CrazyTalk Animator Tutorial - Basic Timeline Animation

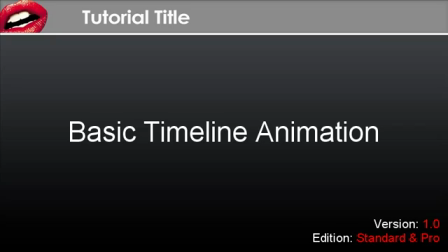3s
When you're doing animation, one of the most useful tools you'll use is the timeline.
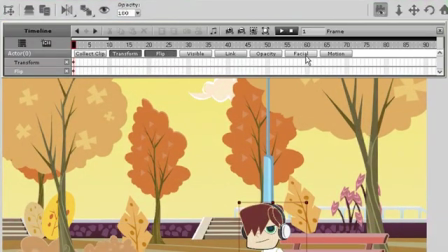10s
Once you're in the timeline, there are a number of tracks. For this basic example, we'll use three of them: the transform, flip, and motion tracks.
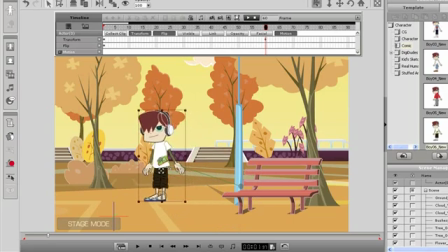18s
The first step to animating anything is to move the time scrub ahead to another frame, then move your character to a different location, like what I'm doing here.
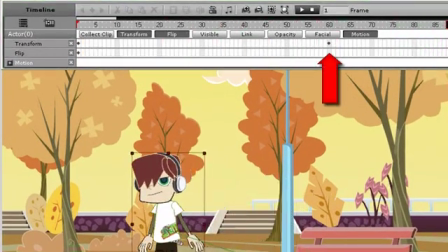28s
As you can see, when I move, a keyframe appears in the transform track.
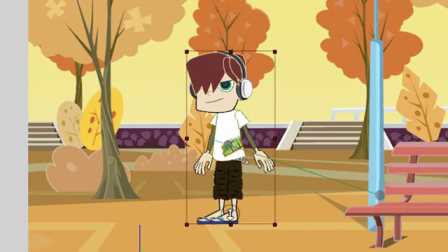33s
For the next step, I'm going to use the Z-depth arrow to move my character further back in the scene.
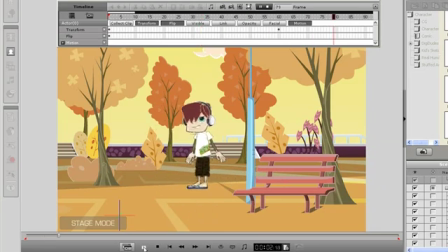40s
Once I move my character back, I can also move him to the side. Now when I play my animation, it looks as though the character is moving off into the distance. Because my character is moving in two different directions, it doesn't make sense that he's always facing the same direction.
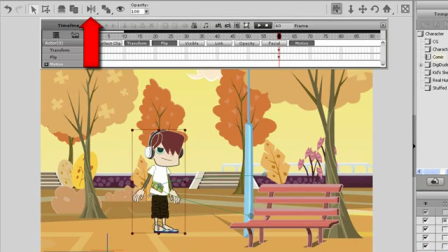54s
Therefore, I'm going to use the flip command to turn him around.
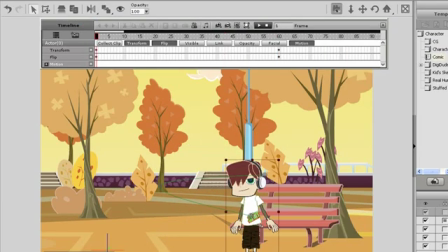59s
If you want to modify the path of your character, you can add keyframes into the timeline by selecting the Add Keyframes button.
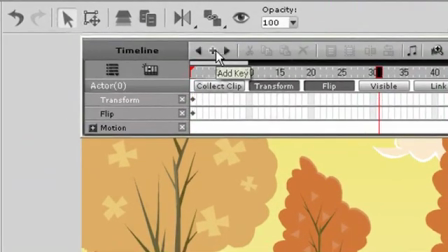66s
Once you have the extra keyframes added, you can move them around to modify your character's path.
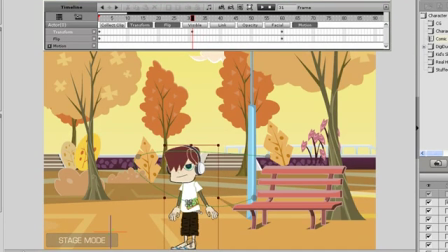72s
Be aware of the timing and distance between your keyframes though, as characters will move faster if keyframes are placed closer to each other. Next, I want to add a walking motion to my character. The easiest way to do this is to use the puppeteering tool.
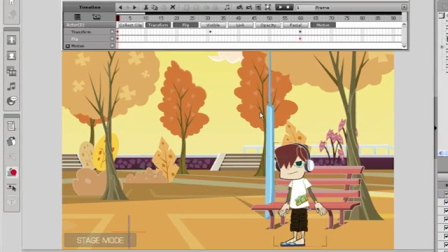86s
In the puppeteering panel, there are a number of various animations for different purposes.
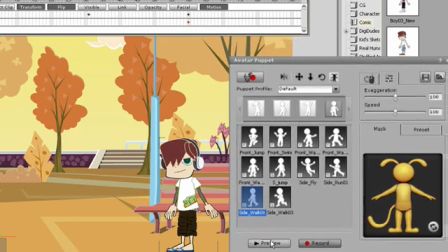92s
If I press the space key, I can preview the animation.
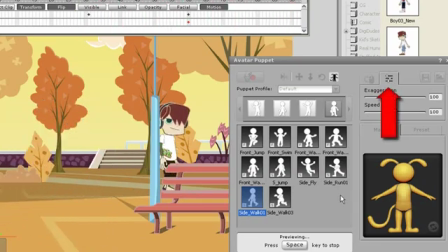96s
I have the slider control selected, so the animation will automatically repeat itself while I make adjustments.
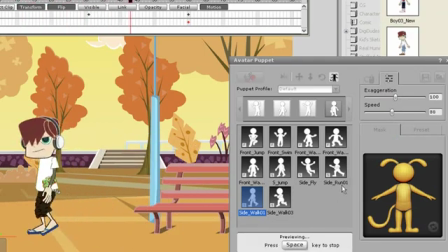101s
It's a good idea to adjust the speed of your character's walk according to the distance it moves.
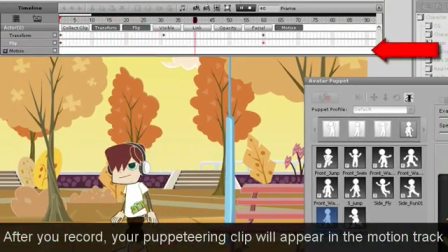109s
That way, you can get a more realistic looking animation.
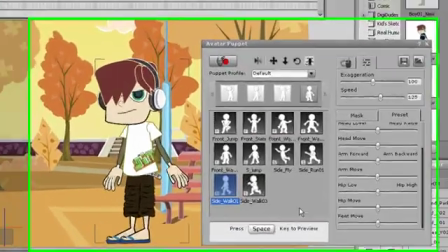115s
In the puppeteering panel, there are also options to modify the way your character walks.
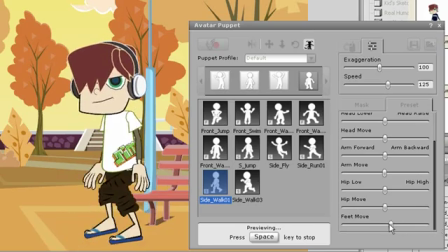120s
You can adjust almost any parameter to provide a number of unique walking styles that can be used for almost any situation. All the other motions also have this option. If you follow these easy steps, you can create an animation like this in minutes.
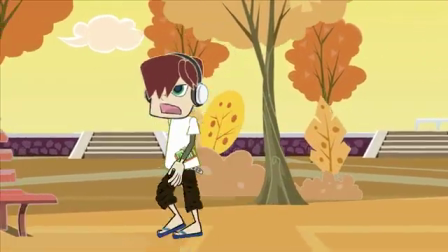135s
Give it a try!